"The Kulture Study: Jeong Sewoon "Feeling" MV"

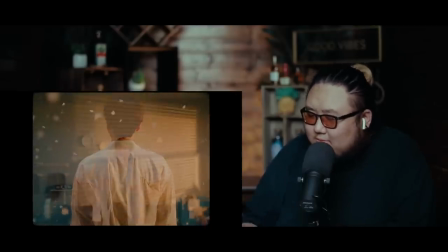250s
Ooh, what a gorgeous set.
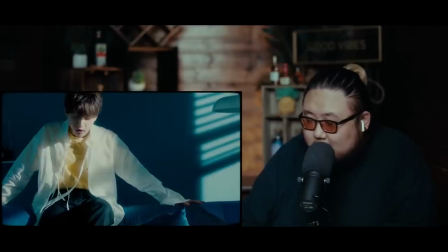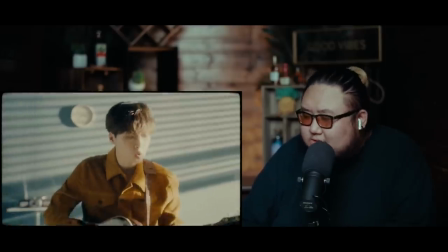259s
Very interesting. Okay.
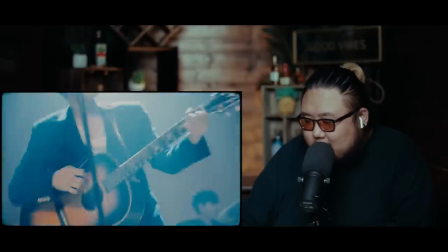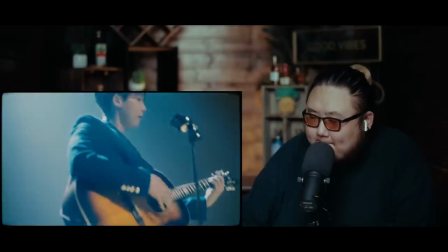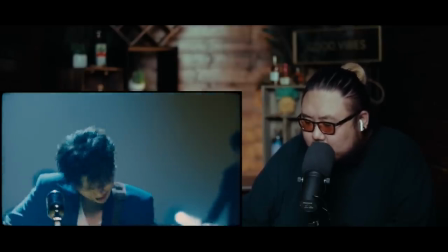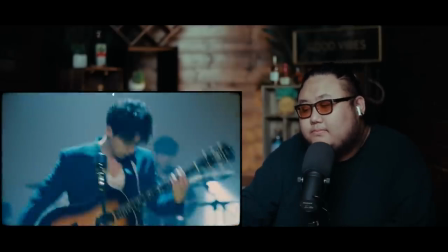All right. Very fun song. I am not disappointed by Jung Se-Woon. I definitely like it more than Baby It's You. Baby It's You was a little bit too electronic for my taste, a little bit too artificial in the production. I like this because it's a little bit more along the lines with Just You. It does a great job of combining sort of like the artificial electronic sounds with this acoustic guitar. And the acoustic guitar here is definitely like way more prevalent than Just You actually was. I feel like the song, it has a great rhythm to it. it's very very bouncy the entire song the percussion throughout the song makes it feel like it's like traveling throughout my ears i really like that overall it's just got a great great lively energy to it i thought panomico he had a really long rap feature it was really good but also like him being mixed into the video was actually really well done i think the music video director did a good job of that it doesn't feel like they just threw him in last minute which sometimes these rap features do feel like. Even the sick case feature on Jung Seo-bin's Just You, that was sort of like the bare minimal. You know, they made it look visually very good, but it definitely felt more like an added-on feature as opposed to being mixed in really seamlessly. And this one feels a lot more seamless. I want to check out this music video again, but because there were a few things that actually caught my eye that I want to share with you guys.
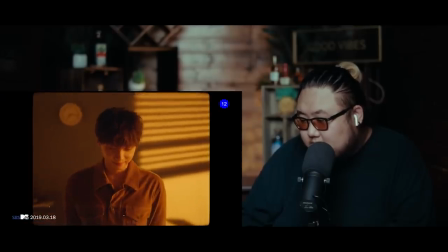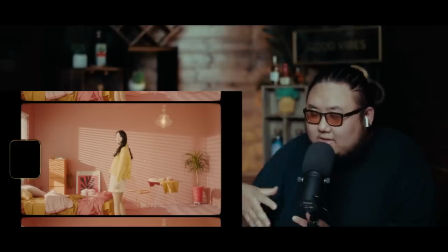370s
all right so as i was pointing out earlier this is shot a little bit like old school film and one of the things is this part right here and the scenes that you see throughout the music video this is supposed to emulate the actual film strip film strip is basically it's a series
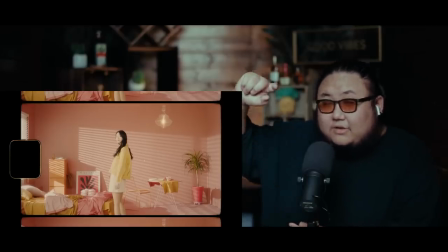386s
of images taken on a series of long films so it's like imagine it's like photography it's a bunch of images being taken and then when you play it at a fast enough speed it plays like a movie like a video.
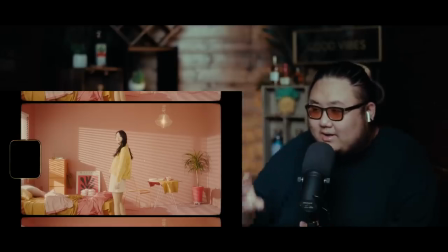399s
And so right here, this is supposed to emulate the film aspect of it. That's why there's a square here, but there's a square above and below as well. One of the big takeaways is the rounded edges that you see on the video right here. The rounded edges is definitely what makes it look like a film strip.
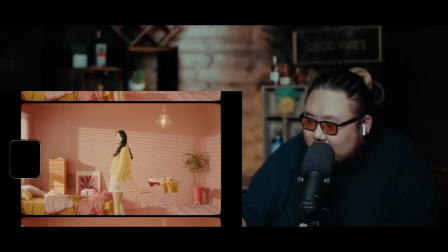416s
What's pretty cool is you can actually see a little bit of the feathering, like it's actually dark in the corners. So the corners are darkened in some of the old film struts that's pretty cool okay like
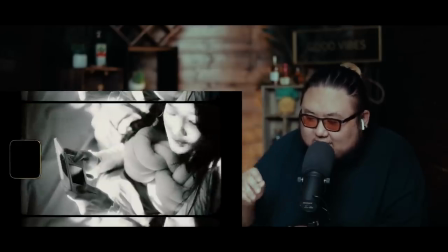432s
the way he like hits like some of the actual guitar strings it's like done done it's so it's so violently
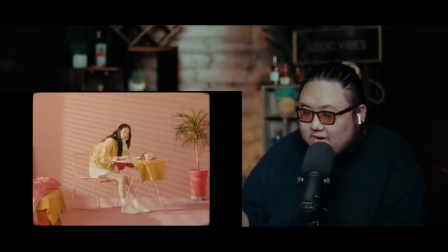439s
striking if you actually go back a little bit before there's a lot of like these particles falling like it looks like flower petals i don't know what exactly uh exactly the material is but it creates this very romantic mood that they're
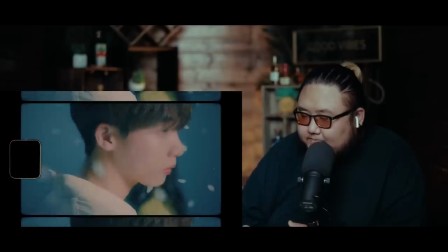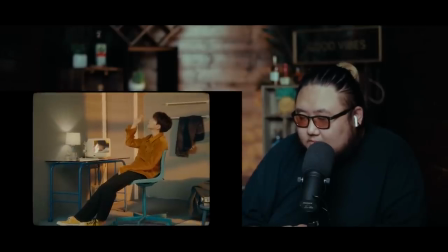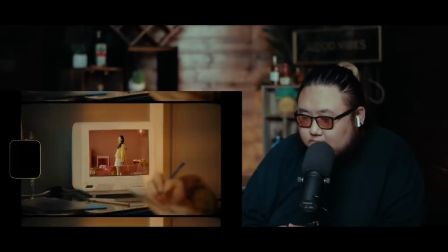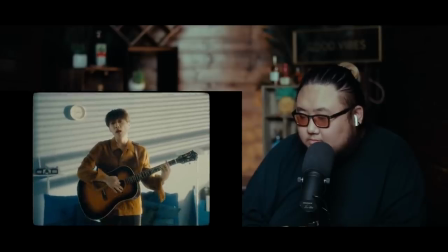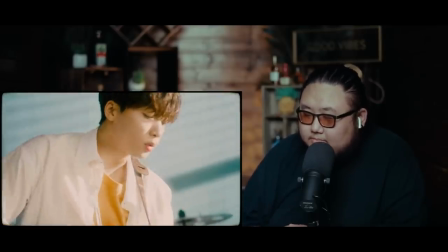474s
that's a cool setup look
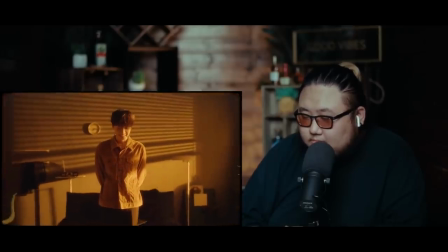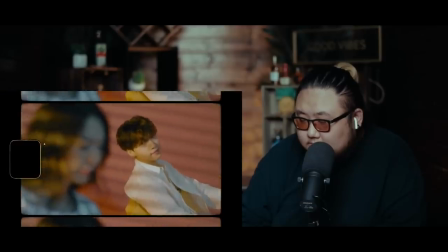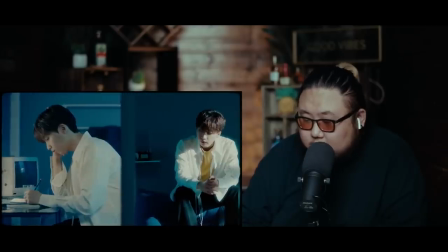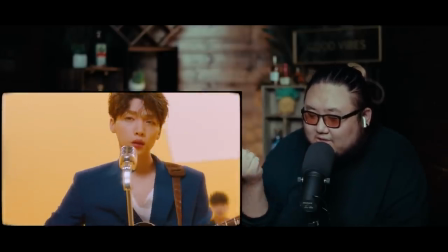497s
at how they sequined those shots together that's so cool